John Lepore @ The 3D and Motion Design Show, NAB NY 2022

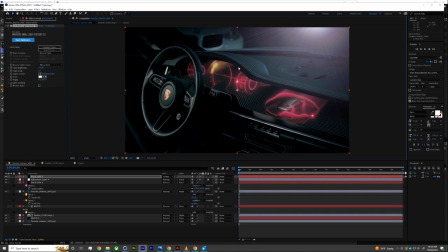(44:14)
And when you see that coming in and with like the chromatic coloring in there, now it looks like someone's been smoking cigarettes inside this car.
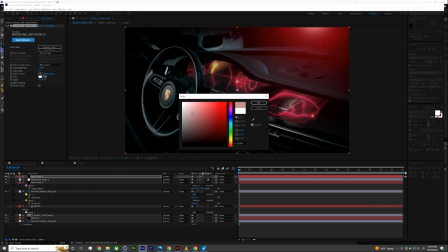(44:23)
And that's the look I'm going for here. I'm going to add a little bit of a red tint to that.
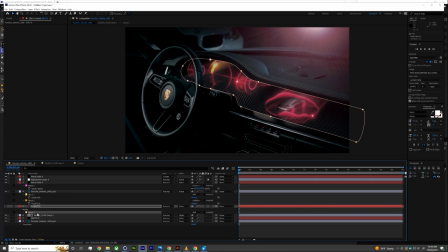(44:29)
Maybe not too much, just a little bit. And sometimes I can get away with this. I'm going to take this whole element and see what happens if, actually, I'm nervous as to how this is going to go.
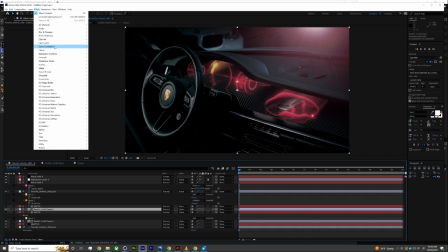(44:43)
So I'm going to actually duplicate this.
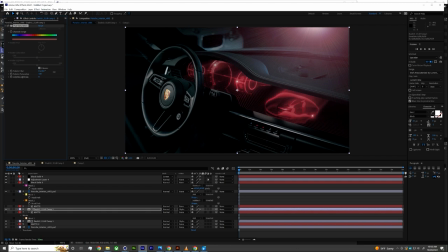(44:44)
I'm going to go to the whole pre-comp that had all of those elements in there, and I'm just going to swing the colors. I'm going to do a hard colorization to like fully saturated red. I'll sometimes even bring the
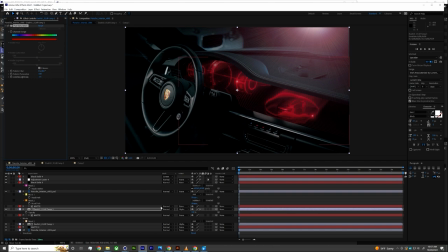(45:01)
brightness of it down a little bit so that like my most luminescent colors in here are red. And to me, that does start to play into some of that 80s vibe. Maybe I'll mix that in with the original just a little bit.
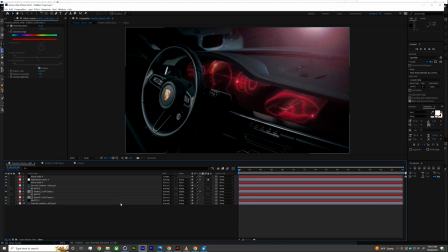(45:13)
But that's feeling pretty good to me. Now, the only other thing that gets me is that the car interior in general is
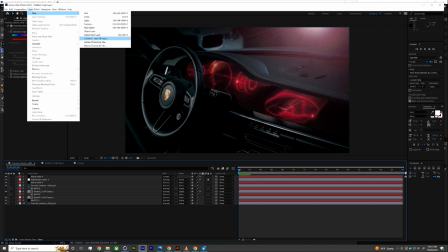(45:22)
feeling too like normal without a little bit of like red on it.
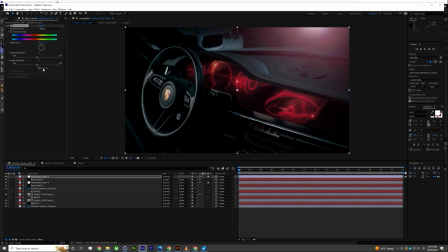(45:27)
So let's just do another pass at that sort of like reddening. Crank the saturation way up. Let's bring the lightness up. Let's switch this to an overlay mode.
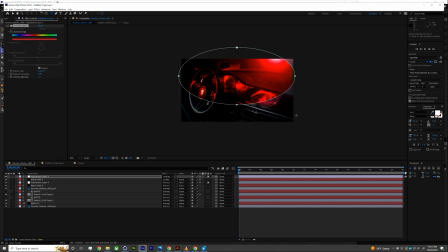(45:42)
This is not real color correction. This is like very sloppy way of doing it, but it's going to work. It's going to get the general idea across for us. I'm pretty confident it will. At least I hope it will.
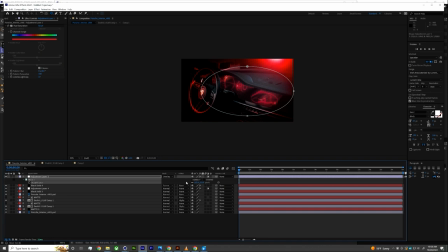(45:55)
All right, so let's make this a subtractive matte with a little bit of feathering on it. Let's mix this back a little bit. Now we've got like just a little bit of red coming into the interior.
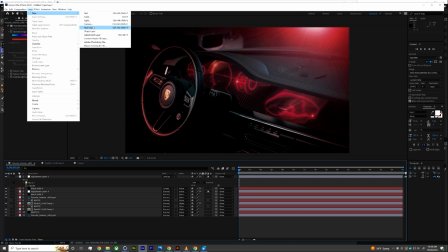(46:09)
And I think I'm feeling pretty good about this. I'm going to throw like,
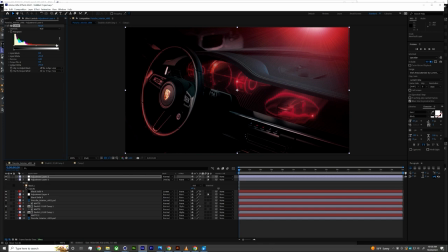(46:13)
sometimes I just need one extra little bit of punching up the levels or the brightness.
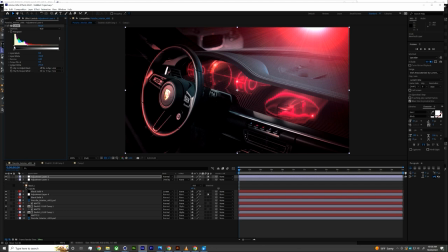(46:22)
Sometimes even in selective areas,
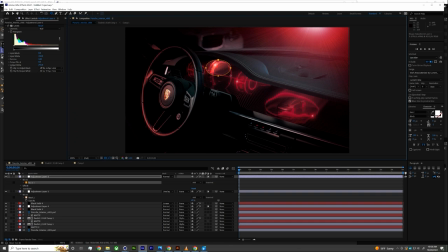(46:25)
this is another like really dirty and cheap way of doing things where I'll throw some strong levels on stuff, but I'll just kind of isolate it softly with garbage mats to a few different areas just to, again, make it certain that
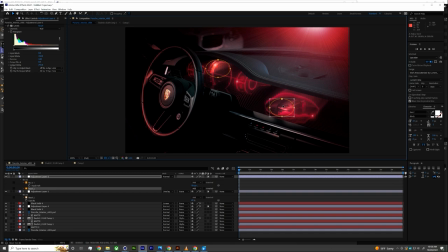(46:43)
when your audience looks at this image, you want them to, without hesitation, immediately know like where their eye should go within the image. And you don't want them to be like struggling to figure out which different things they should be looking at or paying attention to.
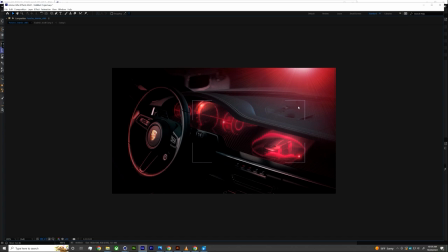(46:58)
It should be obvious at a glance. So, all right, pretty quick and dirty, but to me,
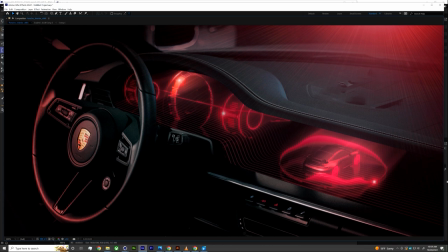(47:04)
I think this gets us to a point where for some really quick iterating and like way too much spline wrap and lens flares, we've got something that is a pretty compelling proof of concept just to show up in front of a client and say, hey, have we thought about looking at a way that we could leverage
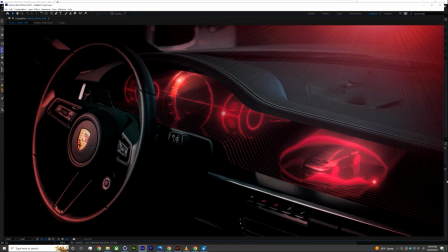(47:21)
augmented reality within the interior of a vehicle so that your instruments and your visualizations aren't flat on an iPad surface, but feel like they are living in a deep, infinite space that surrounds you. So I hope this gives you a little bit of a sense as to how I love to leverage these tools in my process, and also give you just a little bit of a sense as to the way that I'm thinking about and approaching these projects and these opportunities. I can't say enough how much I love this industry and this space and this discipline. And I encourage everybody to really look at the ways that you can take these skills,
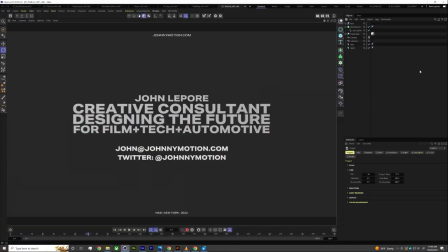(48:04)
these tools that you have at your disposal, and find new and unexpected ways to leverage them.